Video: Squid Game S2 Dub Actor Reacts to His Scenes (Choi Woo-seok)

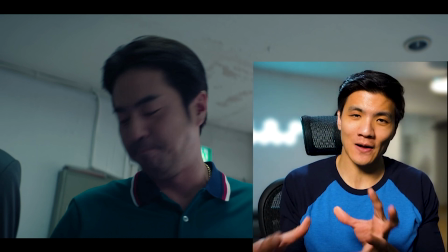(4:09)
But because of like the way that his mouth moves right around that, I think we ended up needing to use the word throw to try to match it.
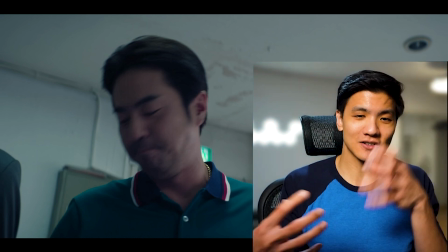(4:18)
And I think there's also like a sort of
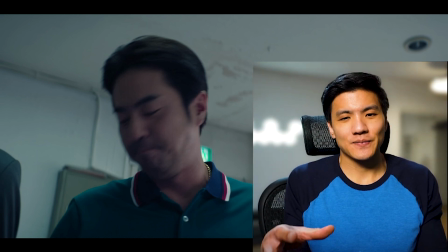(4:21)
like uncertainty of like whether or not English speakers would know what dakji is.
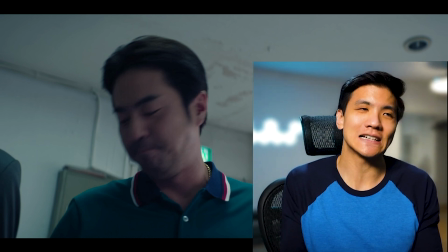(4:29)
And so it was like needing to try to make it more clear, like how it was played.
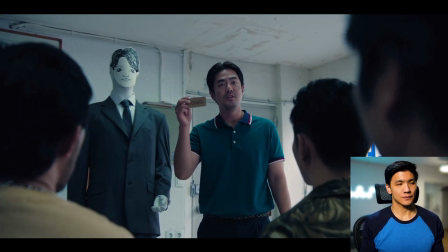(4:37) Then he gives him a business card just like this.
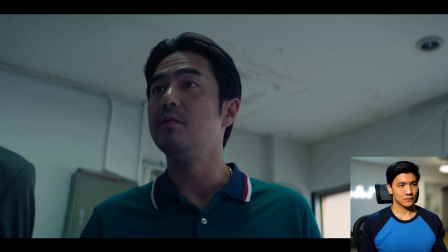(4:41) You see anyone who looks like this guy, you need to call the number we gave you as soon as you possibly can.
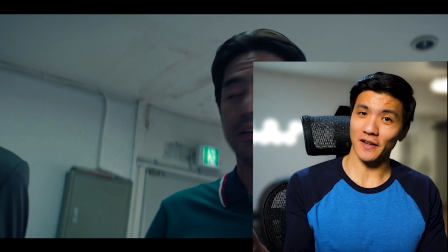(4:46)
So obviously when the character is facing away from the camera, we can kind of do whatever we want because we're not seeing the mouths move.
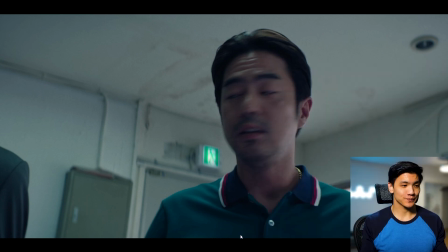(4:55)
But then this whole part right here, you possibly can. The possibly can.
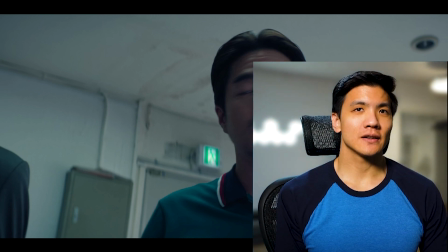(5:01)
He in the Korean he ends with like I think mida,
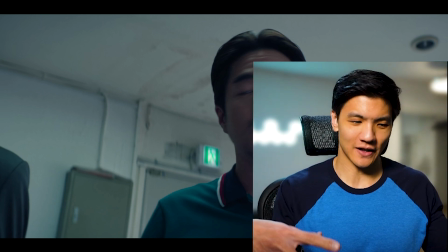(5:06)
which happens a lot in Korean because it's like a sort of like suffix, like an honorific suffix, I think.
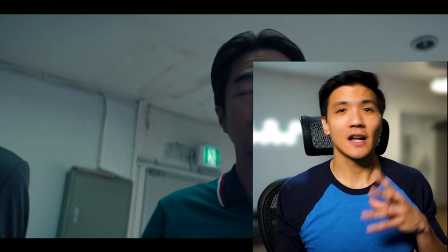(5:12)
And so because it was so obviously like mida with his mouth open like that, it was tricky.
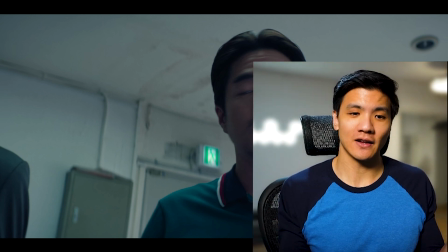(5:18)
The director basically had me try like a whole bunch of different lines to make it make sense with the original dialogue. As well as make sense just as a sentence in English, as well as match the mouth and the performance of it. So there's a bit of some trial and error in this one. Dubbing is this weird art form that kind of mixes a bunch of different things together, right? Because for one, we're basically like doing karaoke, so the words are coming across the bottom and we're trying to match the timing, but also trying to match the emotion of the character that we see on screen, as well as like if they have any extra things they're doing, like they move when they say something, so we have to match that, or they have something inside of their mouth, so we kind of got to make that sound work as best as we can inside of like an audio booth in a studio instead of being actually on set. And we have to do all of this in the set amount of time that's been scheduled for us.
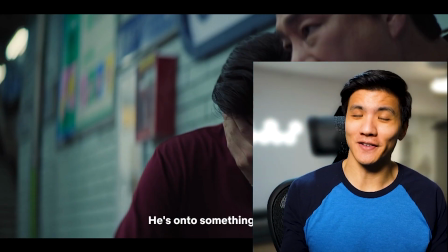(6:16)
So this scene definitely is one of the big ones I think that shows the difference between like Korean and English.
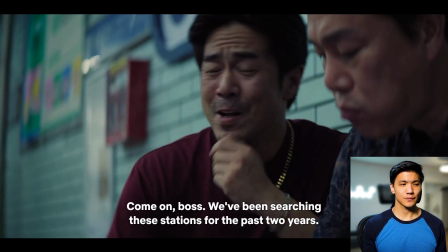(6:22)
Let's check it out.
형님, 우리가 지금까지 지하철을 2년을 뒤졌다고요.
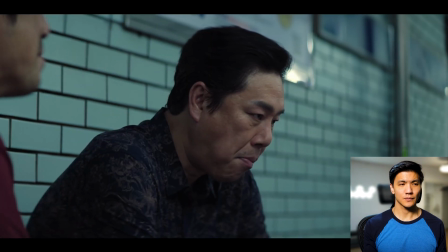(6:29) 하루 이틀도 아니고 2년이라고요, 2년. 우리 와이프가 저한테 그 새끼 꼭 잡아내서 게임에 참가를 하래요.
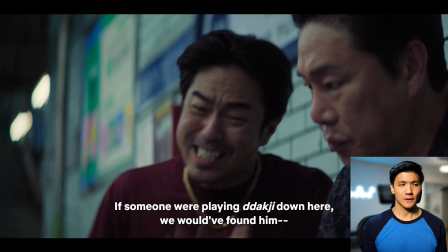(6:37) 456원 벌어오라고. 아니 진짜 딱지를 치는 놈이 있었으면 우리가 진지게 찾아.
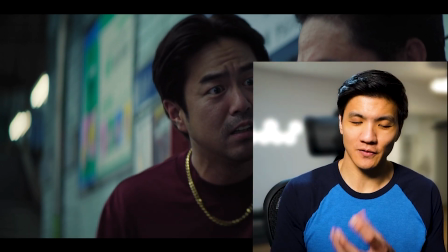(6:43)
So yeah, hearing the Korean, I feel like so much of it, there's like a lot of the difference of the language, right? The way he uses, the way he speaks, there's a lot of like drawing out
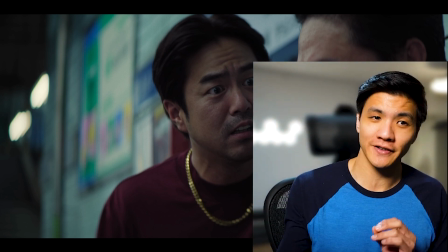(6:53)
like the noises of like drawing out words and stuff that we kind of don't do in American English.
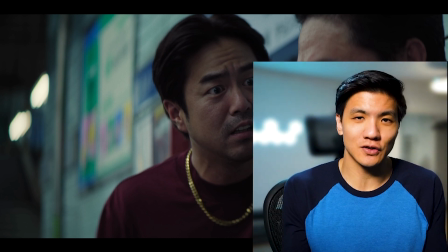(6:58)
So we kind of had to work around that. I mean, again, directly comparing it, what I'm doing now is obviously going to make it seem really awkward, but a lot of the matching, I think, is just on the mouth movement.
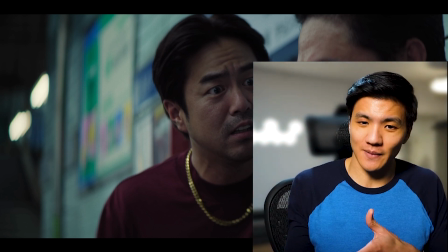(7:11)
So it's like, if you don't watch the Korean and you just watch the English dub, then I think it wouldn't be as glaring as what we're doing right now.
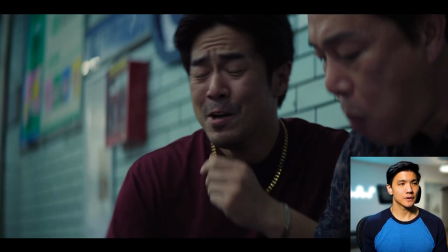(7:18)
But let's check it out.
Come on. He's had us combing all these stations for 2 years already.
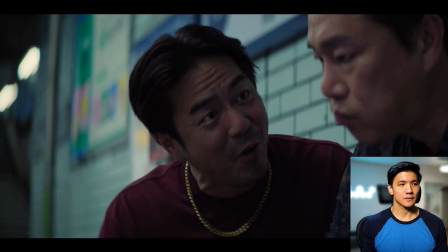(7:25) Not for a day or two, we're talking 2 whole years now. You know what my wife says?
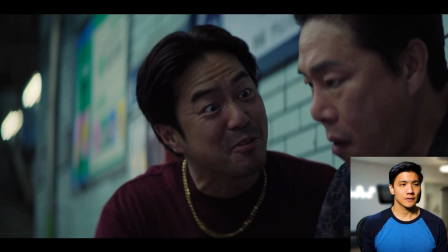(7:30) I should find that motherfucker, get myself into the game, and bring the 45 billion won home.
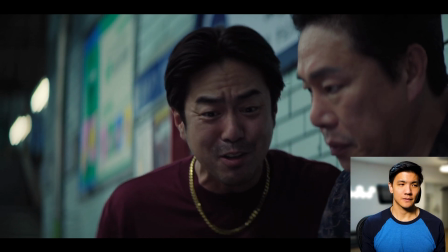(7:35) This Dakji shithead isn't down here. If he was, then there's no reason.
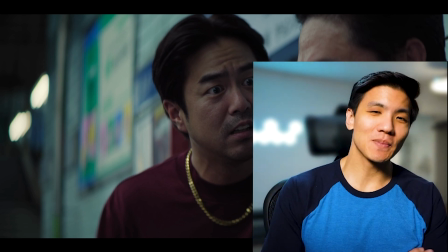(7:39)
So yeah, that's it's just, I think just jumping straight from Korean into English, then it just kind of sounds and feels a little weird.
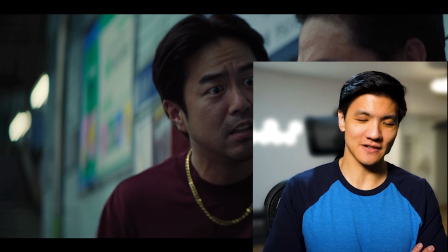(7:47)
But yeah, I think that's just one of those examples where the way language is spoken, like positionally in our mouths, is also different. So it's one of those things that like, can we make it match? Let's do our best. Also, if you've been enjoying this, don't forget to leave a like so that YouTube knows to send this video to other cool people just like you.
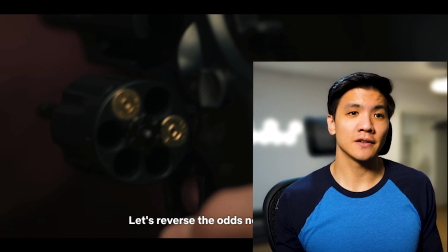(8:07)
So this is an interesting scene because Woo-seok has something in his mouth.